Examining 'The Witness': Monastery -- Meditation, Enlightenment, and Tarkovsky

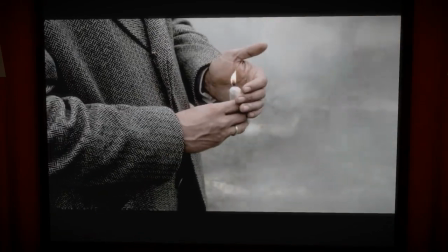62:50 So because this video doesn't have any words, and because I'm trying to go a little bit faster,
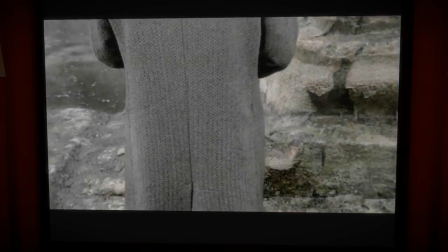62:54 and because this video is notoriously boring, although it does have a part to play in the game,
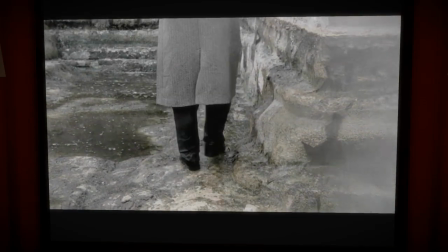62:59 I'm gonna talk during the video.
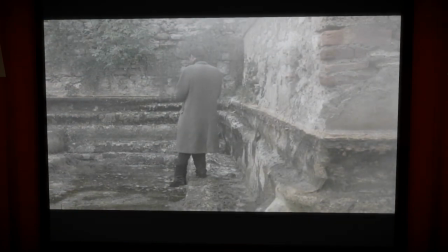63:05 So some context for this, which otherwise just appears as like this raw, you know, 10-something minute clip.
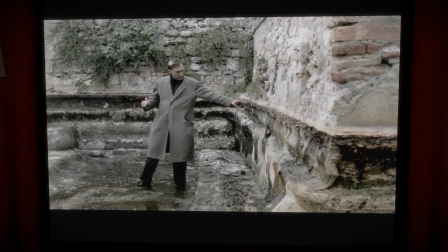63:13 This is a movie by Andrei Tarkovsky, the Russian director of movies like Stalker and Solaris,
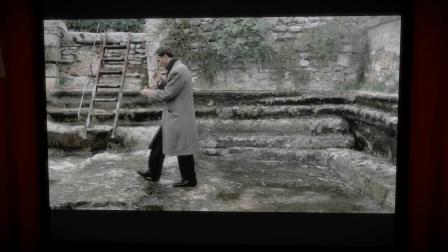63:23 called Nostalgia. The story involves this guy who's like a writer,
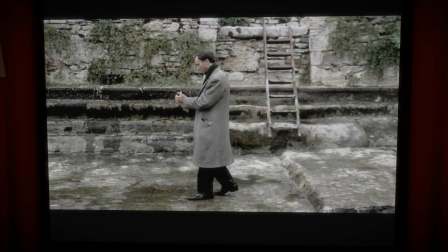63:28 and he's traveled from Russia to Italy in order to study the works of a previous writer who came here,
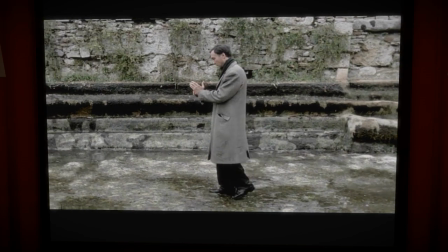63:35 but he's beset by all these pangs of nostalgia for his former home.
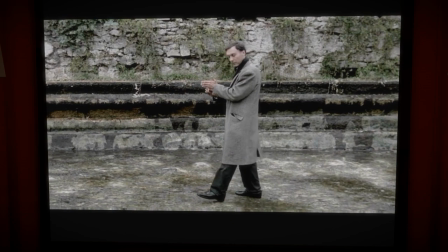63:40 Anyways, long story short, he at one point encounters this kind of town madman,
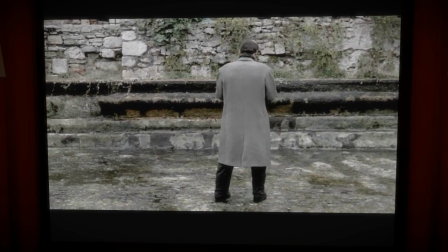63:44 and the madman is like this man of great faith.
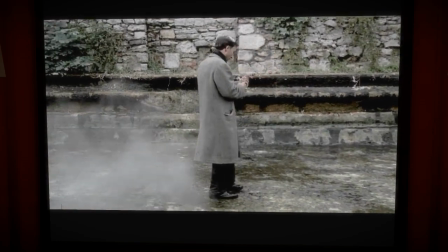63:49 There's a lot of kind of magic water symbolism, which now I think about that for the first time, ties in with the kind of magic water symbolism of the witness.
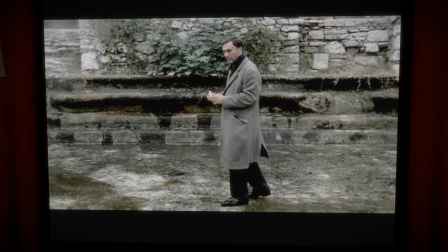63:58 But the town madman gives him this candle that he's holding,
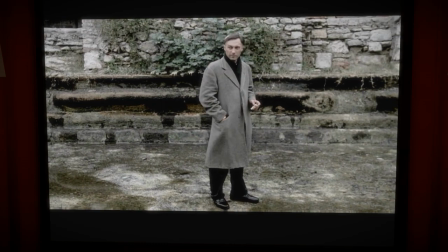64:01 and the candle is... the madman assures him that the world is about to end,
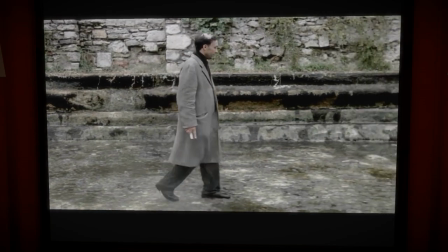64:12 and the world will end unless he can manage this feat, which the madman attempted,
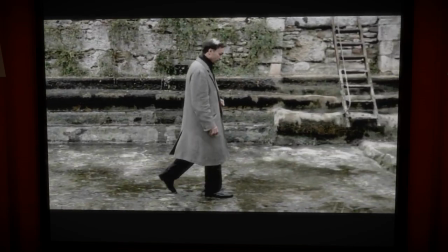64:18 but other people in the town stopped him because they thought the madman was trying to drown himself, of carrying the lit candle all the way from one end to the other.
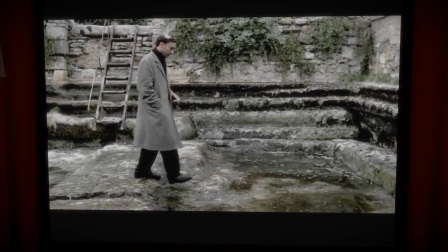64:25 Then the world will be saved, which is obviously insane, and he's just a ranting crazy person.
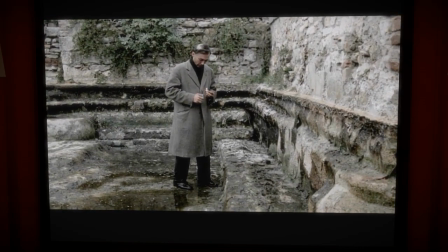64:31 But the main character of the film interprets this man as like a man of deep faith,
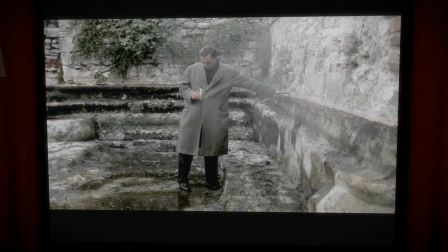64:37 and he's portrayed by the movie as like a kind of wise person, even though he's crazy.
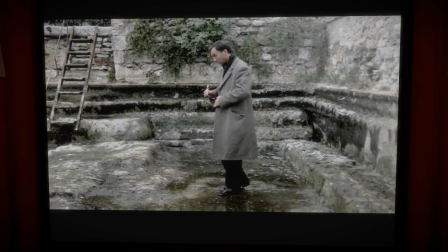64:44 And so this comes at the end of the movie, that the main character,
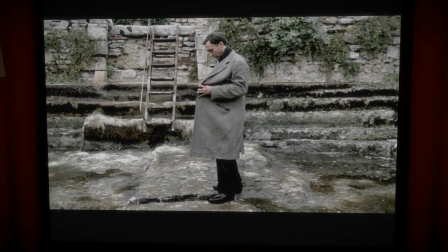64:50 even though he doesn't, you know, he's also taking a leap of faith, because of course he doesn't trust the madman,
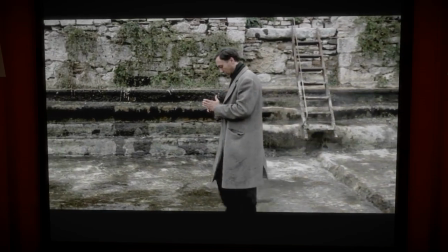64:55 and yet he's kind of compelled by the whole idea that he carries this candle across.
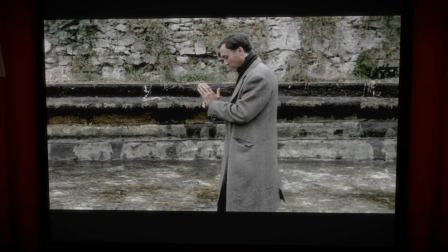65:06 So this clip definitely represents a kind of spiritual act, right?
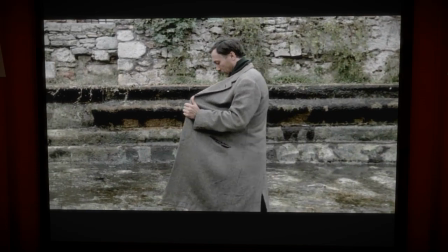65:13 It's not just like some random thing that this guy's doing for no reason.
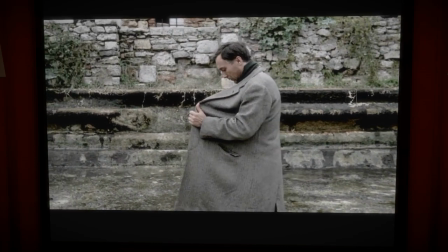65:16 Although, if you just see the clip by itself, then that is the kind of the only interpretation you could draw if you're just seeing the raw clip.
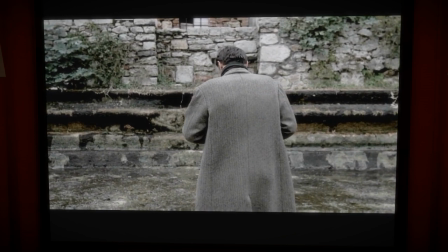65:25 So, just to provide a little bit more context, I'm going to read something about the filming of the scene.
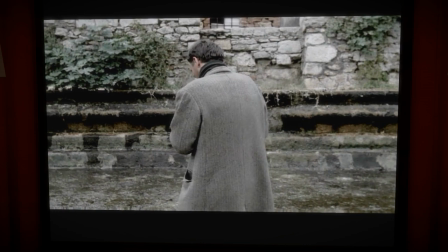65:31 So, according to the actor who's playing the main character that you're seeing right now, when this actor first met the director, Tarkovsky,
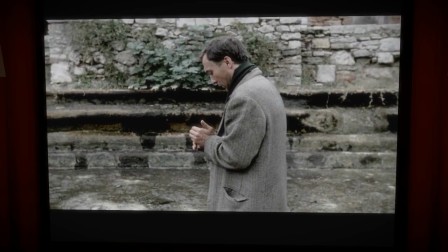65:38 to discuss the filming, the director asked the actor to help him fulfill a grand idea to,
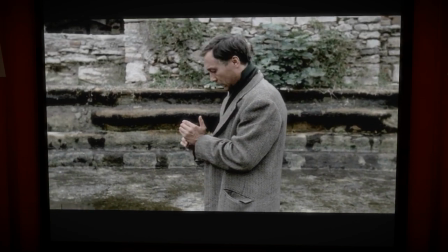65:44 quote, display an entire human life in one shot, without any editing, from beginning to end, from birth to the very moment of death.
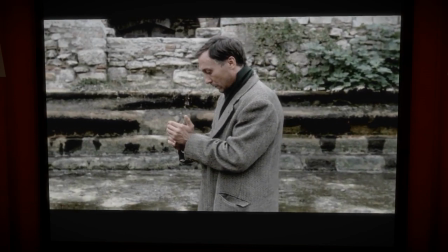65:52 Tarkovsky visualized life in the form of a candle. Remember the candles in the Orthodox churches, how they flicker.
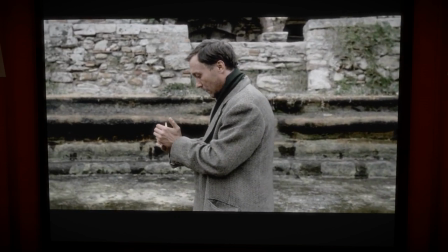65:58 The very essence of things, the spirit of fire.
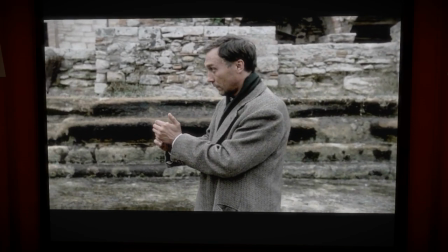66:02 And so the act of carrying the candle across the stagnant pool was nothing less than the effort of an entire lifetime encapsulated into that one gesture.
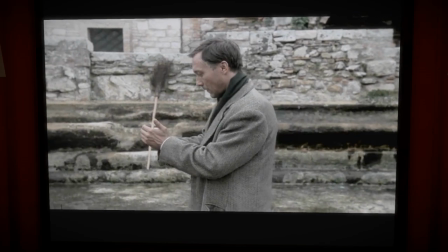66:09 If you can do that, Tarkovsky challenged the actor, if it really happens and you can carry the candle to the end,
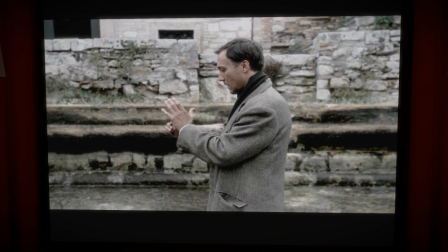66:16 in one shot, straight, without cinematic conjuring tricks and cut-in editing, then maybe this act will be the true meaning of my life.
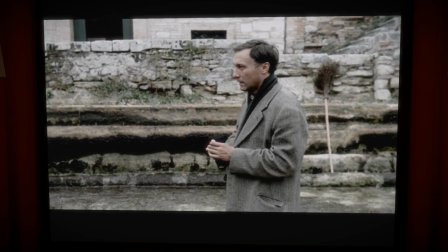66:23 It will certainly be the finest shot I ever took. If you can do it, if you can endure to the end.
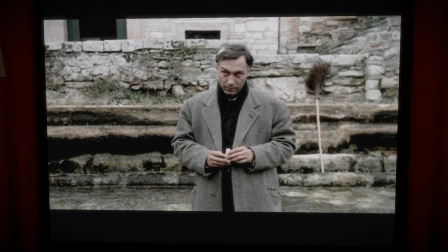66:33 So that's the context
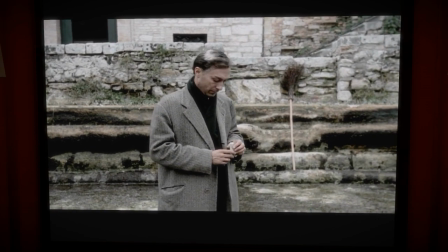66:38 for this super long, like unbroken 10-minute shot.
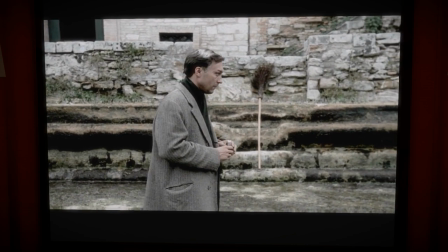66:43 Very rare, right? You might see something longer in like Alfonso Cuarón's Gravity, but that's like full of all these crazy special effects.
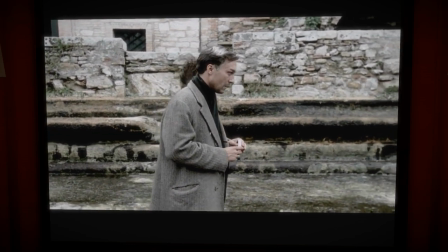66:49 So it's really not one shot. It's like multiple shots strung together with clever CGI.
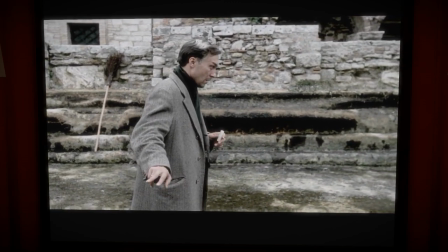66:56 And of course, there's so much action happening. Versus this, it's very steady.
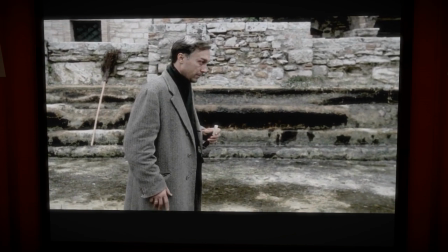66:59 It's slow. It's quite an endurance test to sit through, especially if, like so many players to The Witness,
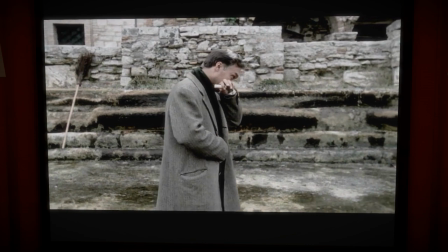67:07 like me until a couple days ago when I decided to watch the movie just so I could make this video better, you have no context at all for what's happening.
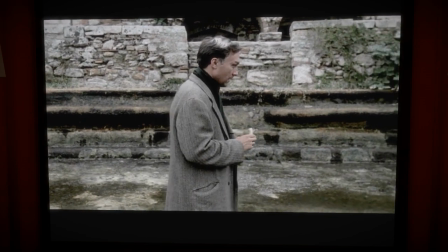67:15 It's just a guy carrying a candle across a lake.
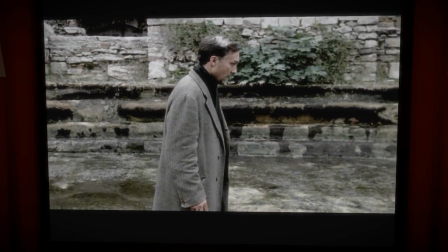67:21 So this video is interesting because it demands that context. First, the others don't.
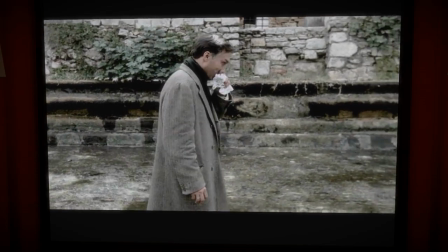67:25 If you don't know who Feynman was, if you don't know who Burke was, if you don't know who Spiro was, their videos stand completely alone.
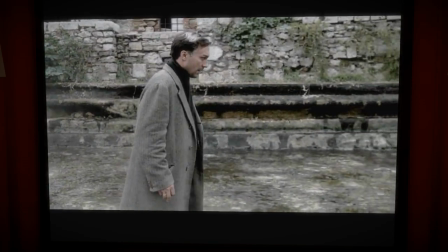67:31 Versus this, it's rather than a presentation by some famous person, it's like a quotation of a work of art,
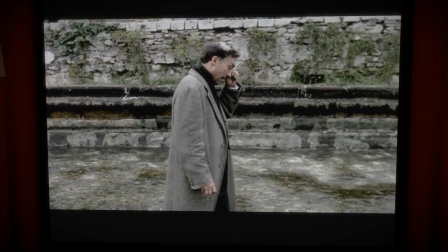67:39 which I think makes a difference. But first, it's important to consider what's the new player's experience.
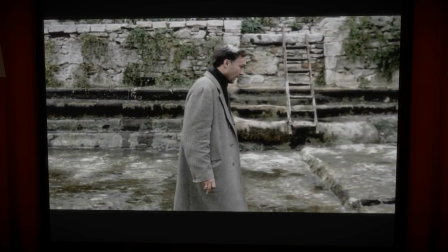67:44 They play this, they see this as just a man doing some arbitrary crazy thing, and then he does, like, die at the end.
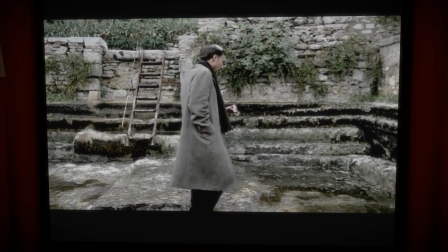67:51 So the kind of surface level meaning of this is like, well, he's doing this kind of arbitrary thing.
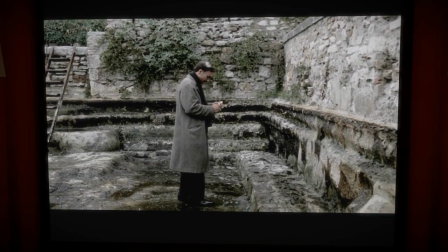67:56 He's kind of drawing a line. He's going back and forth. So he's doing what I, the player, is doing.
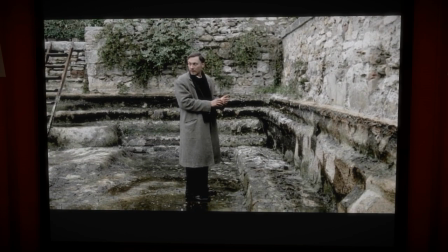68:02 I'm sort of doing this tedious thing. It's clear even without context that this is some kind of ritualistic activity or some kind of act of faith.
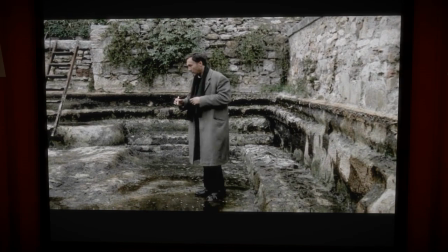68:10 And so the player might feel, well, I too am doing this seemingly arbitrary thing, but you know, it requires determination.
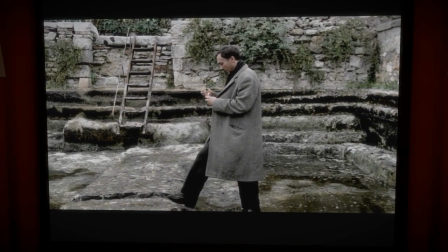68:18 It's very difficult. You got to try. You got to keep getting back up when you fall.
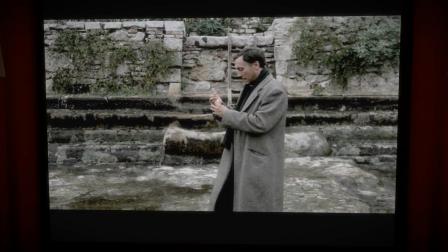68:24 And so that base message to the player with no context is, I think, a message of encouragement and solidarity and determination.
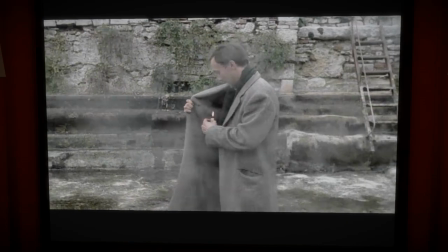68:33 The game is saying, you know, it's valuable to keep trying, and it's valuable to pay attention,
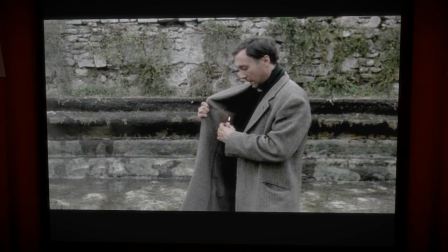68:39 and it's, you know, and it's important to keep going, even when it seems like there's no reason for it.
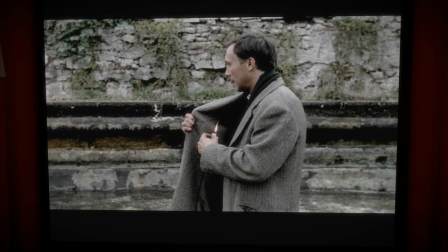68:47 The fact that it's one super long unbroken take,
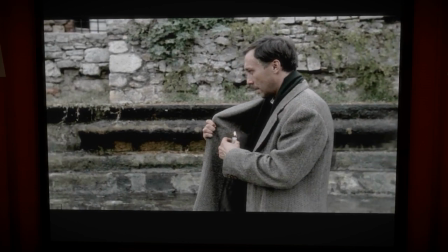68:51 I definitely agree with Electron Dance's interpretation that it's communicating about attention span, right?
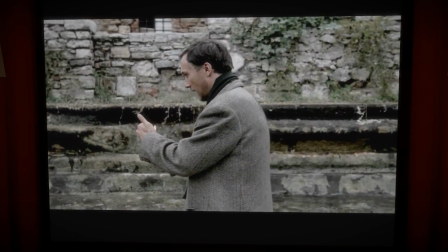68:56 It's a little bit aggressive. They're throwing this long video at you, and they're expecting you to just sit there and watch the entire thing with like unbroken,
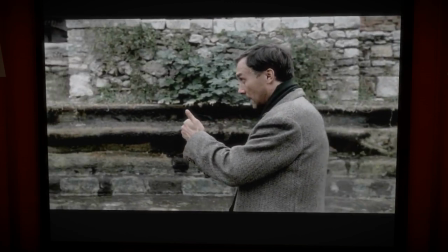69:05 like rapt attention, when out of context it's like a meaningless scene.
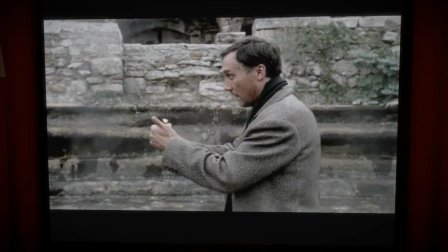69:10 And even in context, the movie Nostalgia is full of these super long shots, which are like not the most exciting thing to watch, I can say, after having seen the movie.
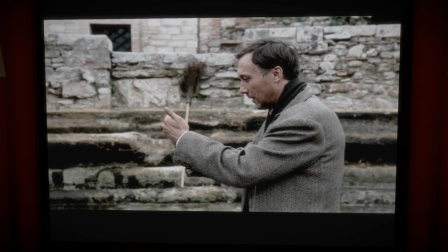69:23 So I think that message is kind of saying, The Witness is saying, like, look,
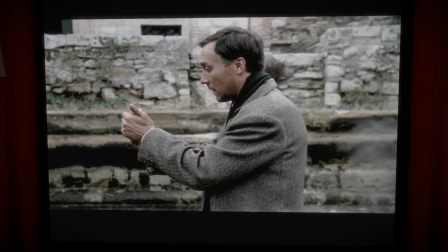69:27 I know that the game would be more interesting if I put lots of action in it, and if I like gave you like lots of little points when you completed the panels,
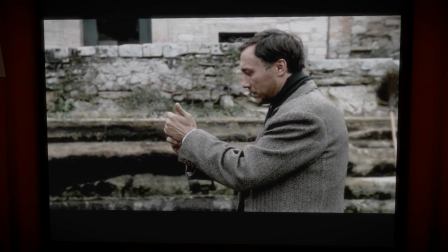69:34 but the witness is saying through this to the player with no context, I'm intentionally, like, things are intentionally a little bit,
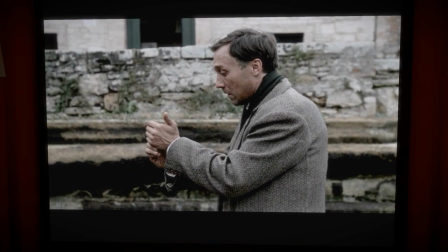69:41 like, slow-paced, a little bit of a long take, because you need that attention sometimes.
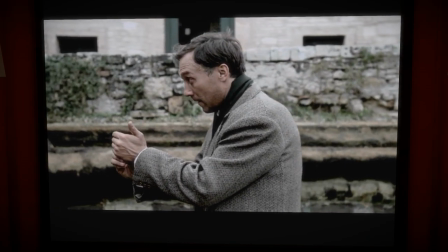69:49 You need that patience, or that difficulty, that inaccessibility, because something, you know, art is not just about giving people what they want.
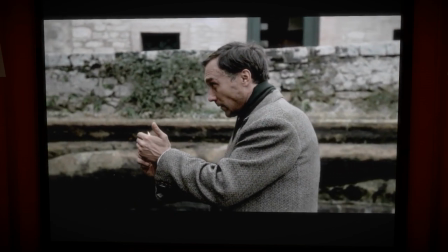69:58 Sometimes things that seem boring or even pretentious can secretly be worthwhile.
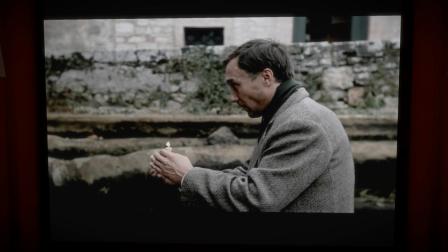70:04 This also is a good fit for the meditation area, because, of course, the first thing that you run into when you start meditating is, like, boredom.
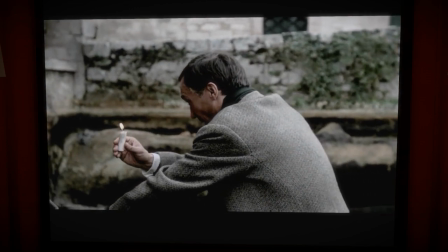70:10 But you have to learn to look past that and be able to look closely at what your experience is really like.
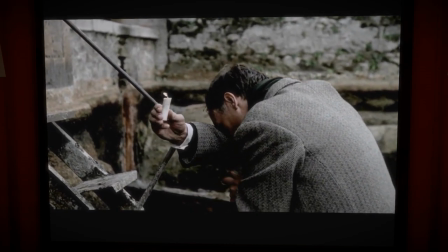70:20 We'll give some time for this scene to play out.
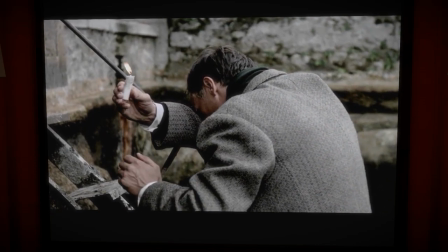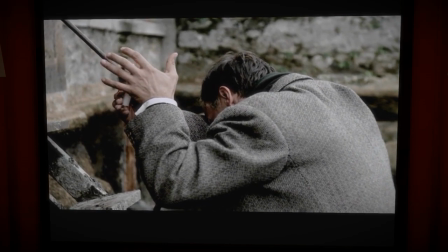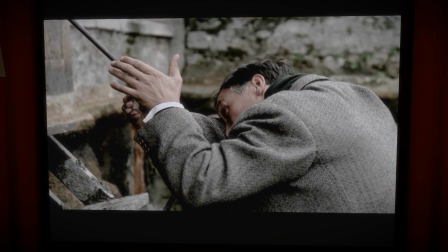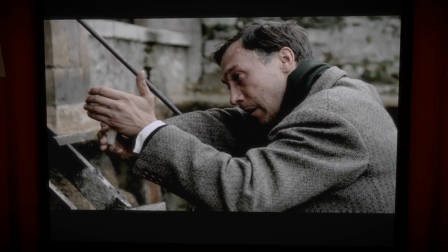70:39 So the candle clearly represents something important. The mystery is what? Is it life? Is it scientific progress being passed from one generation to another?
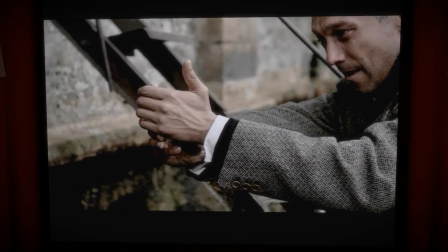70:46 Is it, you know, it's probably something different in Jonathan Blow's mind from in Tarkovsky's mind, of course.
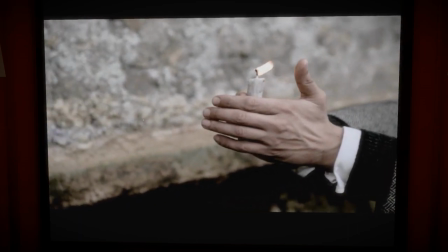70:54 But it's this candle being ferried, like, from birth to death, from one generation to the next.
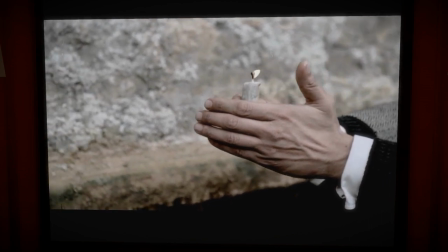71:00 It's being carried forward in time.